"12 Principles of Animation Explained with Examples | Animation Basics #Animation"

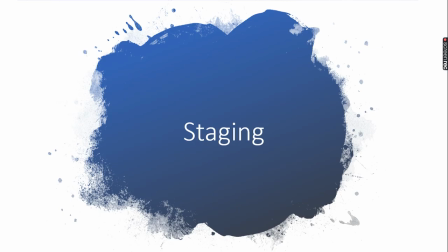4:19 How do you make sure audience can see the exact part or the output or the action of the character? Look at this GIF file.
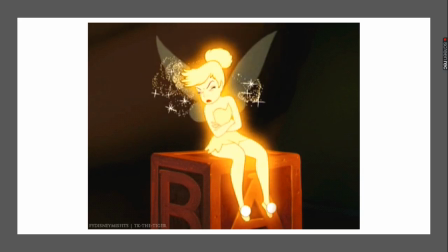4:32 Now the idea of the animator is to show the frustration of this animated character, and it has done that by focusing on the character's sitting action.
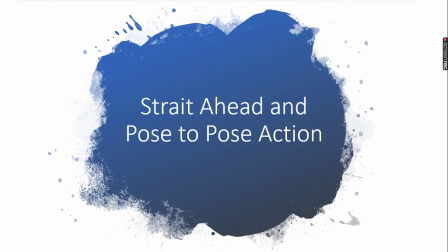4:45 So this is known as the staging. Number 4 is known as straight ahead and post action. Now these are two animation principles used by traditional animators and also by the modern animators.
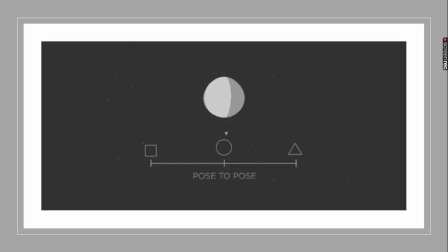5:02 Let me show you this GIF file. The first one is pose to pose. That means you go from that square to the sphere to the triangle. In the second way, it goes from triangle to the square straight away. Let's look at the differences again. So square to the triangle and triangle to the square.
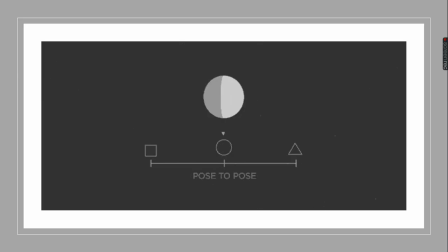5:22 So that's the difference between pose to pose and straight ahead. In straight ahead, you straight away jump from one certain action to another action and then to another one. In pose to pose, you have intermediate occasions or other frames which you need to focus on.
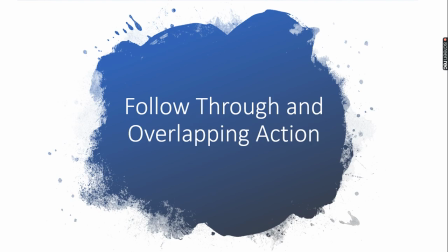5:44 Next animation principle in our list is known as follow through and overlapping action.
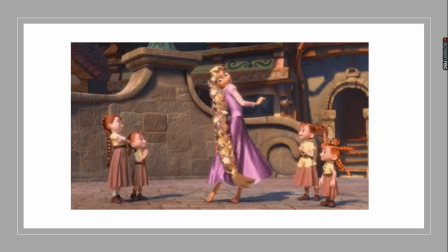5:50 Follow through and overlapping action. Let me show you. Look at this GIF. Look at the hair. Now the character spins in a different speed, but the hair comes after. So this is a follow through action. Action resulted by another action.
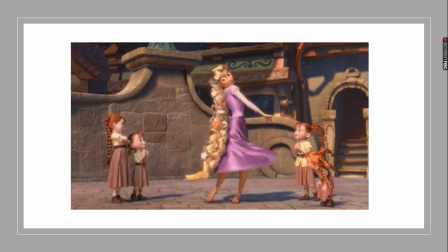6:08 Now the movement of hair was resulted by the rotation of the character, which adds more realism and nice flow to your cartoons.
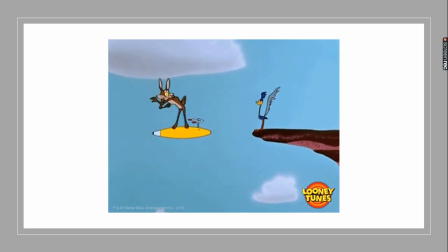6:18 Let me show you another example. Now look at this animation right here. Just before the character goes down, the body goes later. So this is also known as drag. So it's another part of follow through and overlapping action.
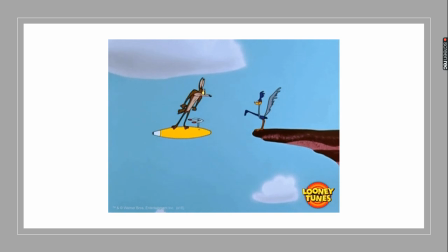6:35 The action is overlapping with the existing one. It's known as the drag. And look at this particular animation example here.
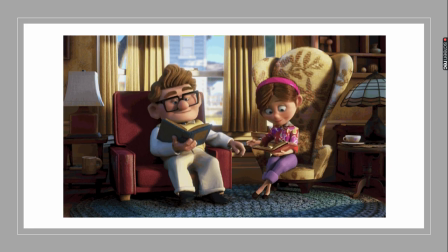6:44 Now to show that these characters are animated, you can see they are holding the hands. Rather than making a rigid animation, this allows users to
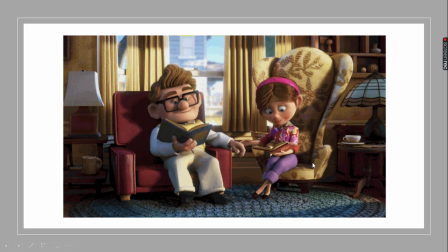6:58 give a certain movement in the background. Next is a slow in and slow out.
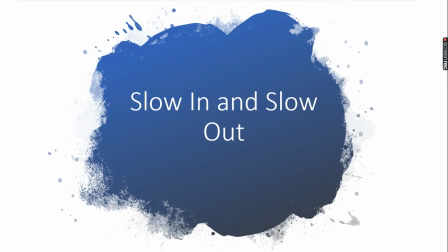7:06 Slow in and slow out means none of these animations are starting or ending rigidly. They have a slow start and slow out. Look at this cube movement. It doesn't move to the left and right with the same constant speed. It starts with 0, gradually increase the speed and gradually comes to an halt.
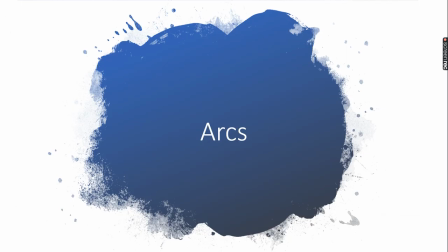7:26 It is known as slow in and slow out. Number 7 is known as arcs. Arcs means if you draw a graph to a certain particular movement, you should get an arc rather than a linear line.
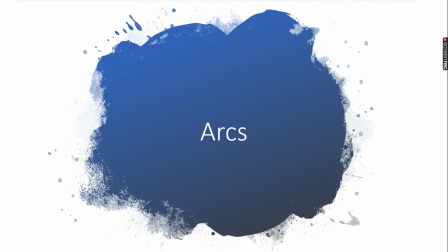7:42 Which means the arc animation principles explain all of the movements in the natural, any movement that you can find naturally, they have the arc. Look at this.
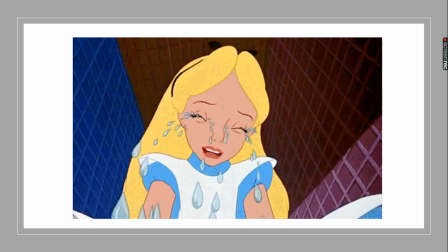7:56 Now the character is crying and the movement of this character, the hand movement, is not rigid, not linear.
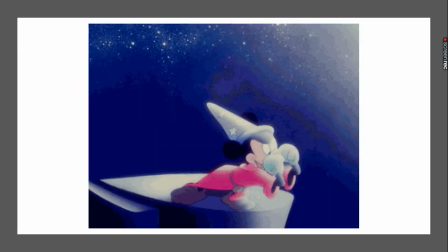8:04 To get a better idea, look at this.
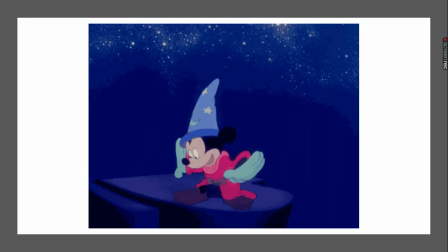8:07 Now the movement of the Mickey Mouse here is looking at the left side and the right side.
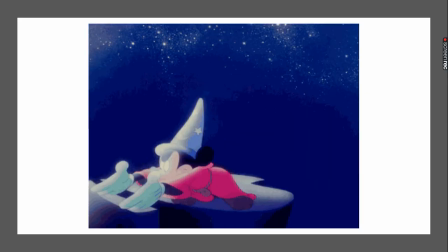8:15 If you draw a graph to this particular animation, you should get an arc.
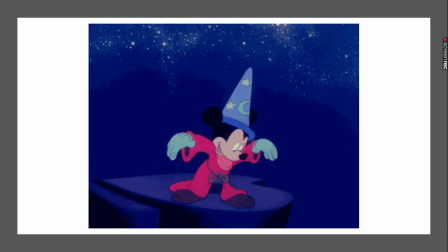8:20 So this is meant by the arc, giving a natural smooth movement to the animations.
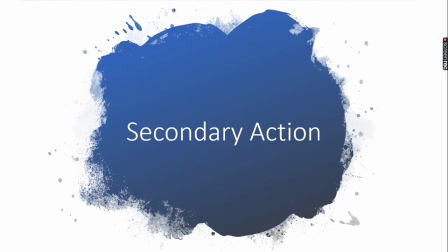8:25 Next one is known as the secondary action.